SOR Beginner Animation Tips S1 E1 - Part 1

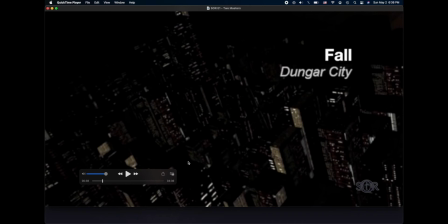(0:09)
Kenneth here again with the top 3 or 4 things I learned while creating the Shadow of Reality series. This is from episode 1. I'm not a professional animator, I'm just a hobbyist sharing the love with other hobbyists.
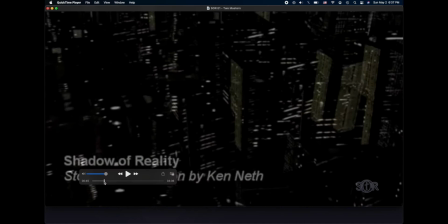(0:21)
So here we go. First, I reached out to a friend on YouTube who had the perfect song for this gritty skyline, at least I thought. His name is Netmaker. I want to give him a shout out. Thank you for contributing, man.
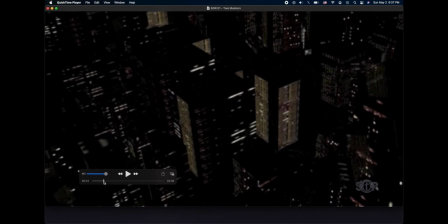(0:33)
As for the skyline, I didn't create it all by hand. I actually generated it using a plugin that was available to Blender at the time.
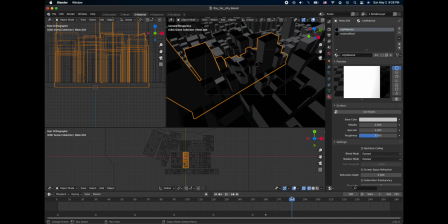(0:42)
That plugin is no longer available, but there are many that are still out there. These things will generate cities just like this. And you can take and texture on a UV map anything that you want, and you can come in and shape and mold the buildings,
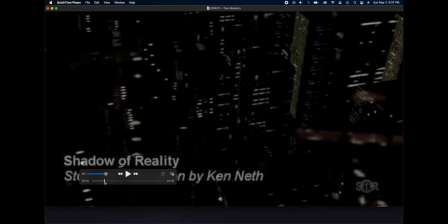(0:56)
and that's exactly what I did, so that I could produce this type of alleyway scene so that I could introduce my main character.
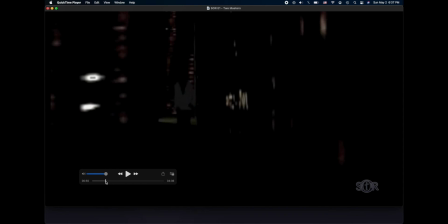(1:04)
And here's the main character walking down the alleyway that I produced for him. So I placed several different cameras, a few different cameras in the alleyway,
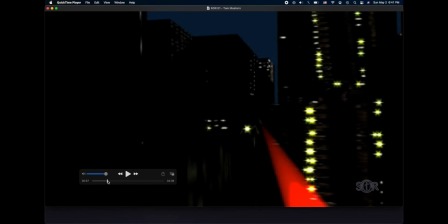(1:16)
one on a rooftop and one inside of a robot that's on top of a rooftop.
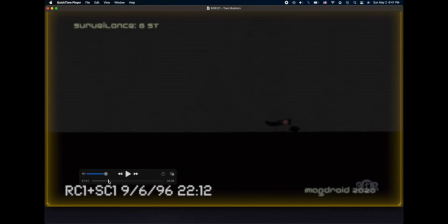(1:21)
And the idea was to introduce this character. I was able to look at him walking from these different vantage points.
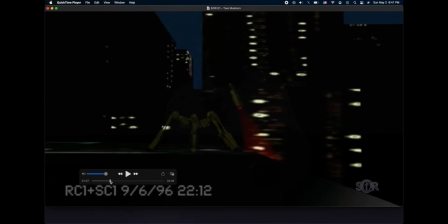(1:28)
At the time, I had no idea that walking was one of the bigger animation challenges.
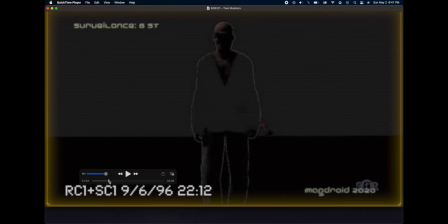(1:33)
I guess ignorance is bliss, because that probably would have scared me right off if I'd known that.
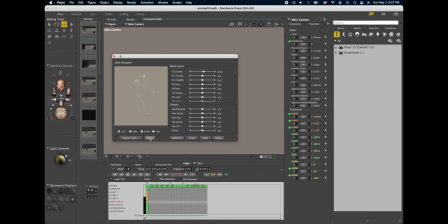(1:38)
However, there's this walk designer in Poser, which is the tool that I use for most of my character animation. The walk designer is sweet because you have parametric controls over the personality of the person that you're animating.
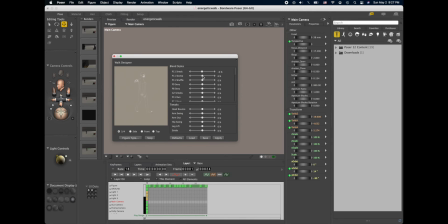(1:52)
And you simply just tweak these sliders as you need to get the animation that you want. Maybe you want them to look a little bit more like an elderly person, or perhaps you want them to look a little bit more sexy.
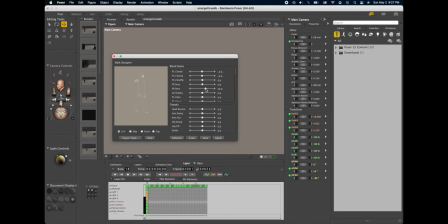(2:05)
You can do whatever you want and then save out the walk design so that you can reuse it on your characters. I generally use the walk designer as a basis for the walk,
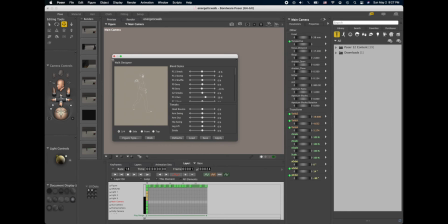(2:17)
but then I will tweak out individual little things in the animation so that the personality kind of comes out.
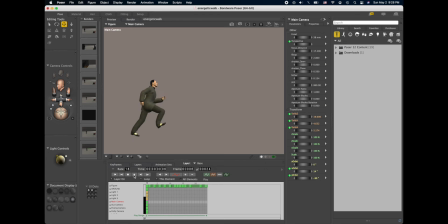(2:25)
And you can see here, this guy's kind of got like the ponytail thing going. And so I tweak each of those out with my own little keyframes.
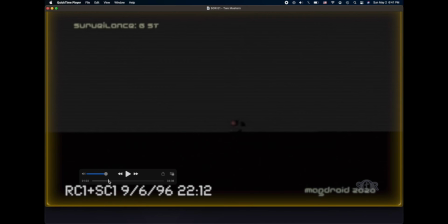(2:33)
The next challenge that I had was trying to get this main character,
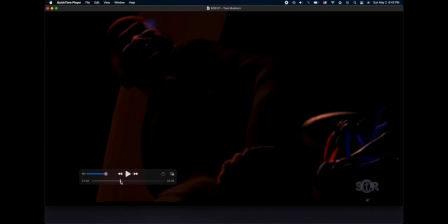(2:38)
who is a large human, in the same frame as a tiny robot here. You can see his little robot. I called him MyBot is the name. And the challenge was trying to get them both in the same frame from the vantage point that I've got.
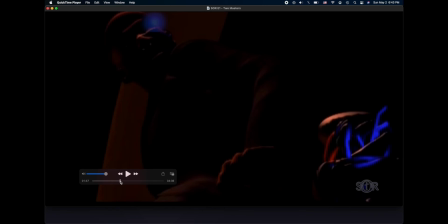(2:53)
So the solution for this was to change the camera to a wide angle viewing camera. And in the process, I noticed a little bit of an oops.
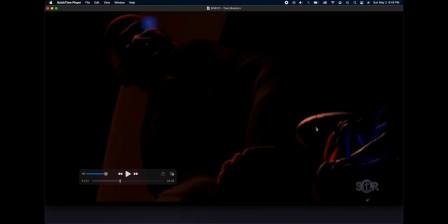(3:07)
If you notice right here, there's these lines. These lines represent that this is a draft render. Next time I'll have to make sure that draft render lines don't show up in production.
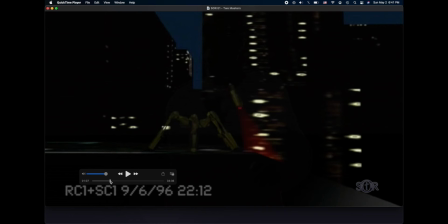(3:20)
And I oop. Since this is sci-fi couldn't be complete without robots.
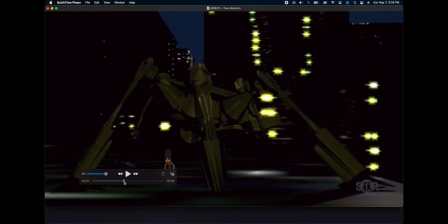(3:26)
So I had to design my own robot here. And this guy is called the MagDroid 2020, no relationship to MD 2020.
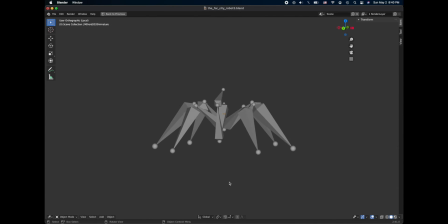(3:38)
Some of you may know what that is. This is an armature. I developed an armature. I had to learn how to do armatures and animate them. You can see this guy is a 6-legged creature, kind of with a torso, a neck, and a head.
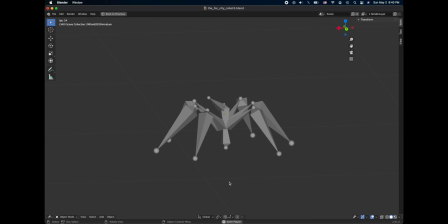(3:55)
The thing about the MagDroid is he's magnetic. The idea is that his head floats above the base, which means that his neck actually doesn't show.
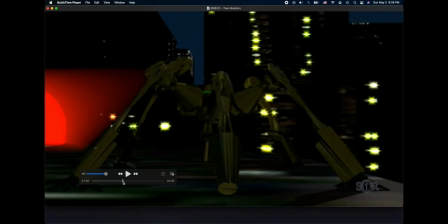(4:06)
So you can see here the head is kind of this camera that swings back and forth without any visible means.
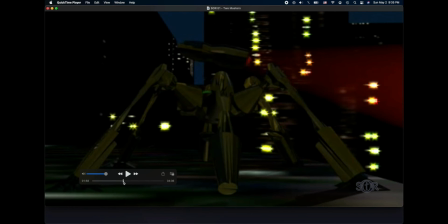(4:13)
So his movements can be more fluid than a mechanical neck.